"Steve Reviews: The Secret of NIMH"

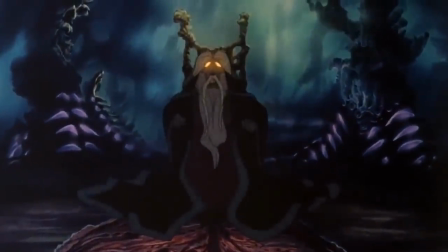The lighting effect would also be used to convey subtle hints to characters and plot.
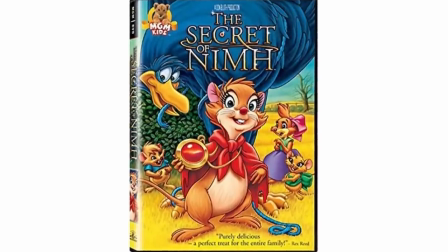Don Bluce stated in a 2007 DVD release that he wanted the Great Owl and Nicodemus
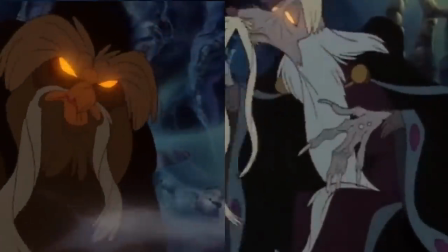to be seen as aspects of the same character as they both possessed the same glowing eye effect.
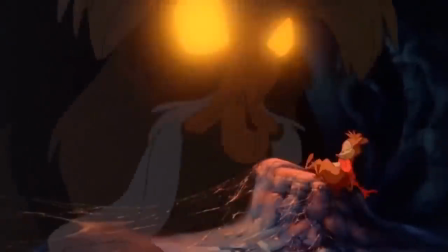However, achieving this level of animation did come at a cost. A lot of cost.
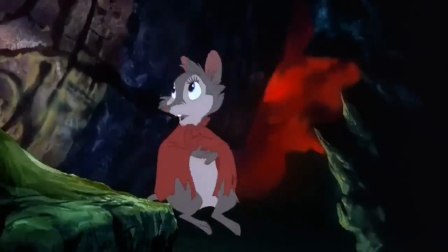Costs that the film's budget couldn't afford to pay. So to keep the film budget under control,
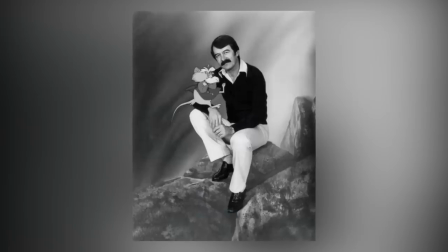crew members would often be found working long hours. producer Gary Goldman claimed that he'd be working 110 hour weeks during the
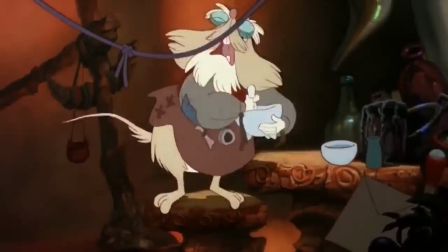final six months of production which if we do our maths would work out at nearly
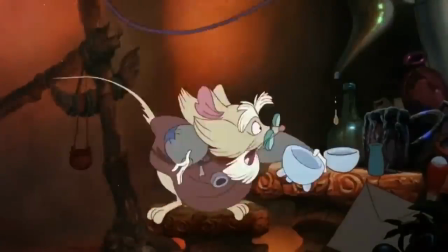16 hours a day and that's including weekends the
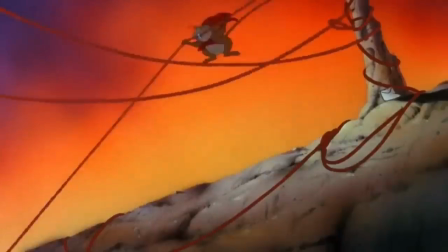music is also up there with the animation the orchestra really complements the dramatic lighting and animation we see throughout
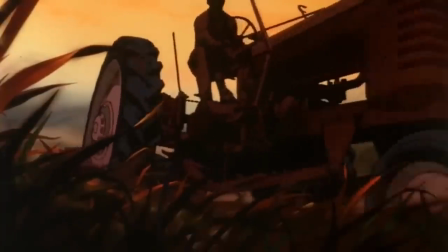prime example is the track used while the tractor is plowing through the field really keeping you on the edge of your seat the entire time.
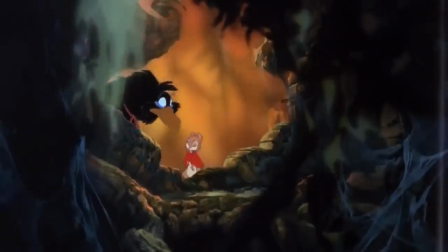And fun fact, is that some of the music was even being scored for scenes that had yet to be completed.
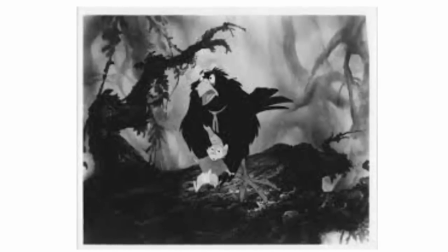Music writer Jerry Goldsmith would often get sent black and white scenes from the film that weren't even finished,
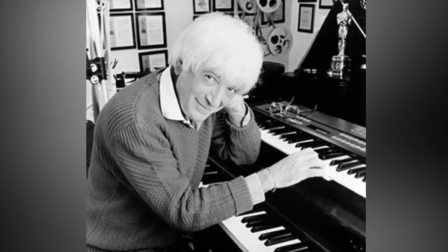and had to phone the studio to ask them what exactly was going on.
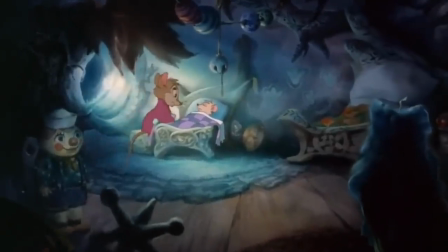Along with your typical orchestra, there's also the beautiful vocal track called Flying Dreams,
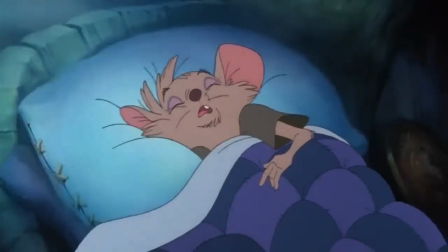which is sung by Sally Stevens in the film whilst Timmy is being given his medicine, and then sung again by Paul Williams over the end credits.
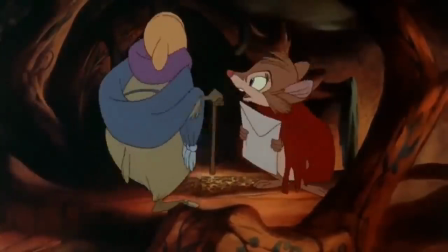Alright, let's take a look at the characters. For the most part, I thought they were fine.
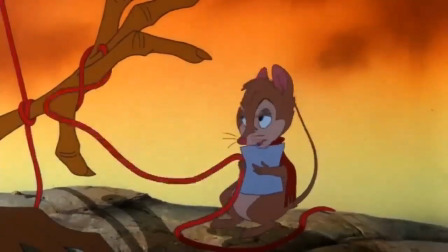Mrs. Brisby is a solid character, she's likeable, confident, and her soft-spoken voice makes her feel very wholesome.
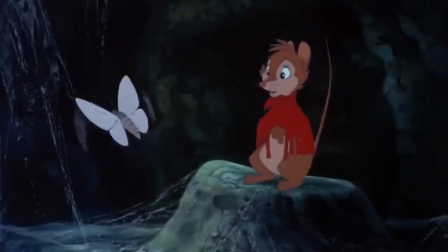Forgive me for disturbing you, but my son's life is in great danger.
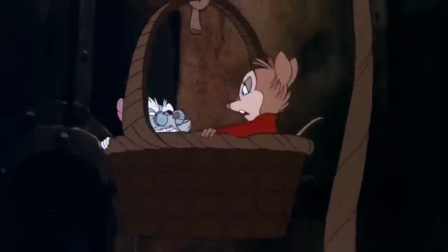I also like the character of Mr. Ages, as he can come across as a bit hostile, but you know he's a good person at heart.
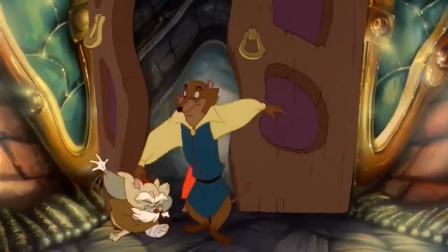I like it when you get good characters on screen who can also possess poor social traits.
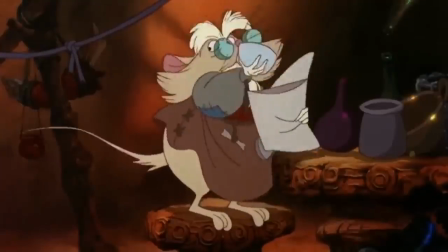Kinda makes them feel more real in a sense.
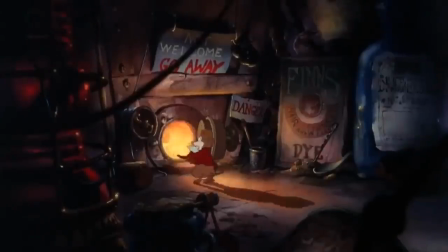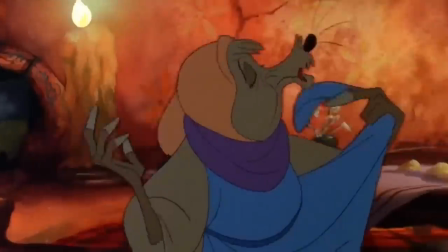And that goes for the same with Aunty Shrew.
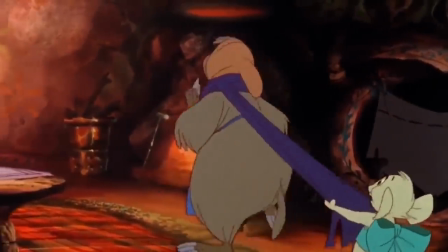She comes along as an almost villainous like character with her pompous attitude, which kind of reminds me of Cruella de Vil from 101 Dalmatians.
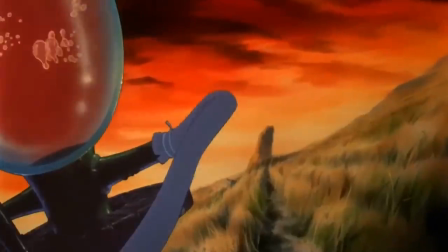But as the film goes on, you see that she is in fact a good person, even putting her life at risk to help Brisbane stop the tractor.
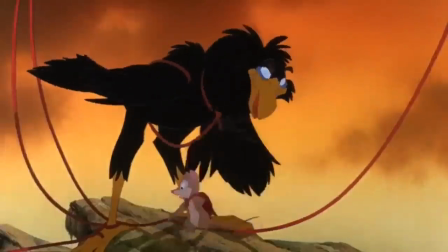One character I didn't really like however, was the Crow Jeremy. I just didn't really see the point of him in the film.
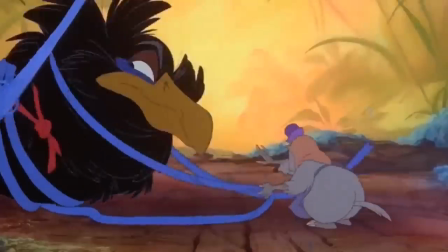Yeah, I get that he's the comedy relief, but I hate it when it's obvious that the comedy relief character is just purely there for the comedy.
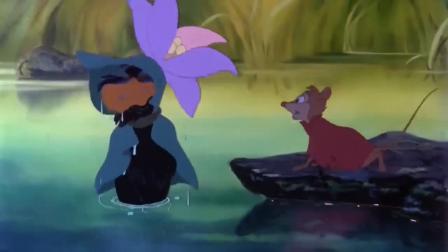He doesn't really serve the plot at all and every time he appears the whole
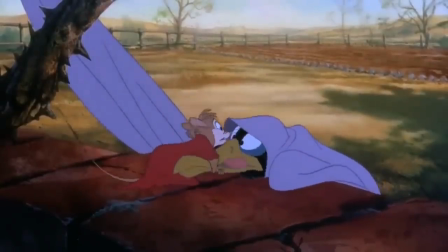pacing just comes to a standstill as we have to hear about him being a clumsy idiot.
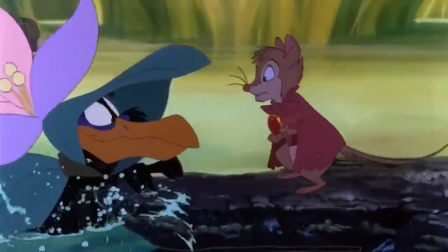Even at the end of the film when he's assigned the task to get a lot of string for the big move, he doesn't even bring it along until the very end after it's all happened.
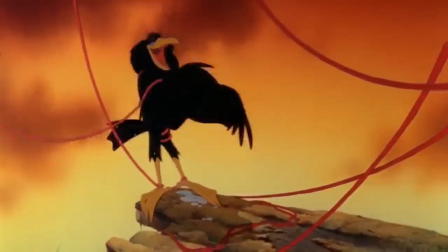Not saying I hated this character, I just wish he could have been better integrated into the plot.
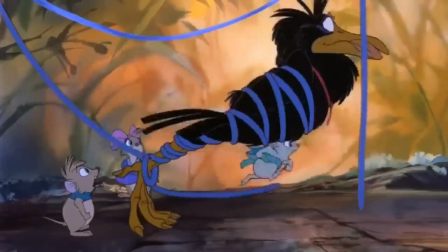It really did feel like he was an afterthought, put in just to keep the kids a bit happier.
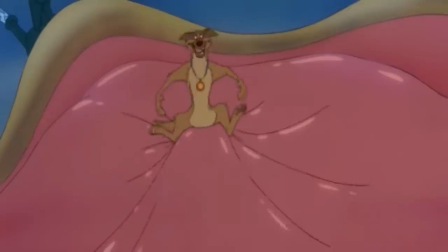I mean Christ, even that big alligator with pink lips had more impact on the plot in All Dogs Go to Heaven than this crow did.
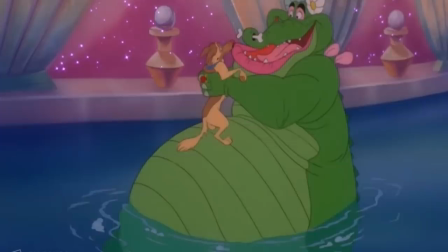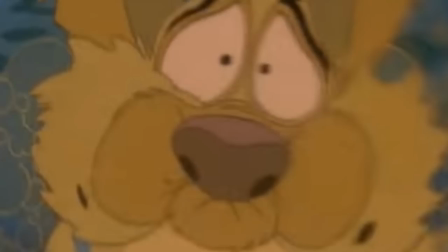Again, seriously, what the fuck? So, in conclusion.
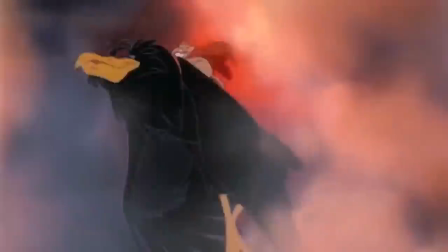Don Bluth and his team departed from Disney in order to make something that they felt would restore animation back to its glory.
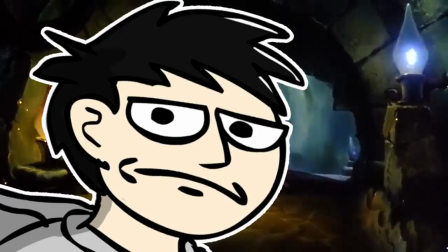Do I think they succeeded? Yeah, yeah I do. For the time period, animated films were indeed starting to take a hit.
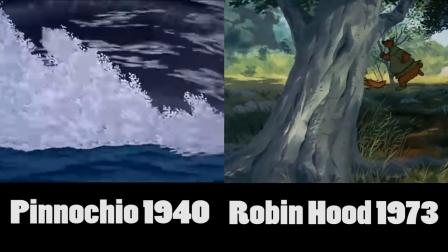You can clearly see the quality difference when comparing these two Disney films side by side.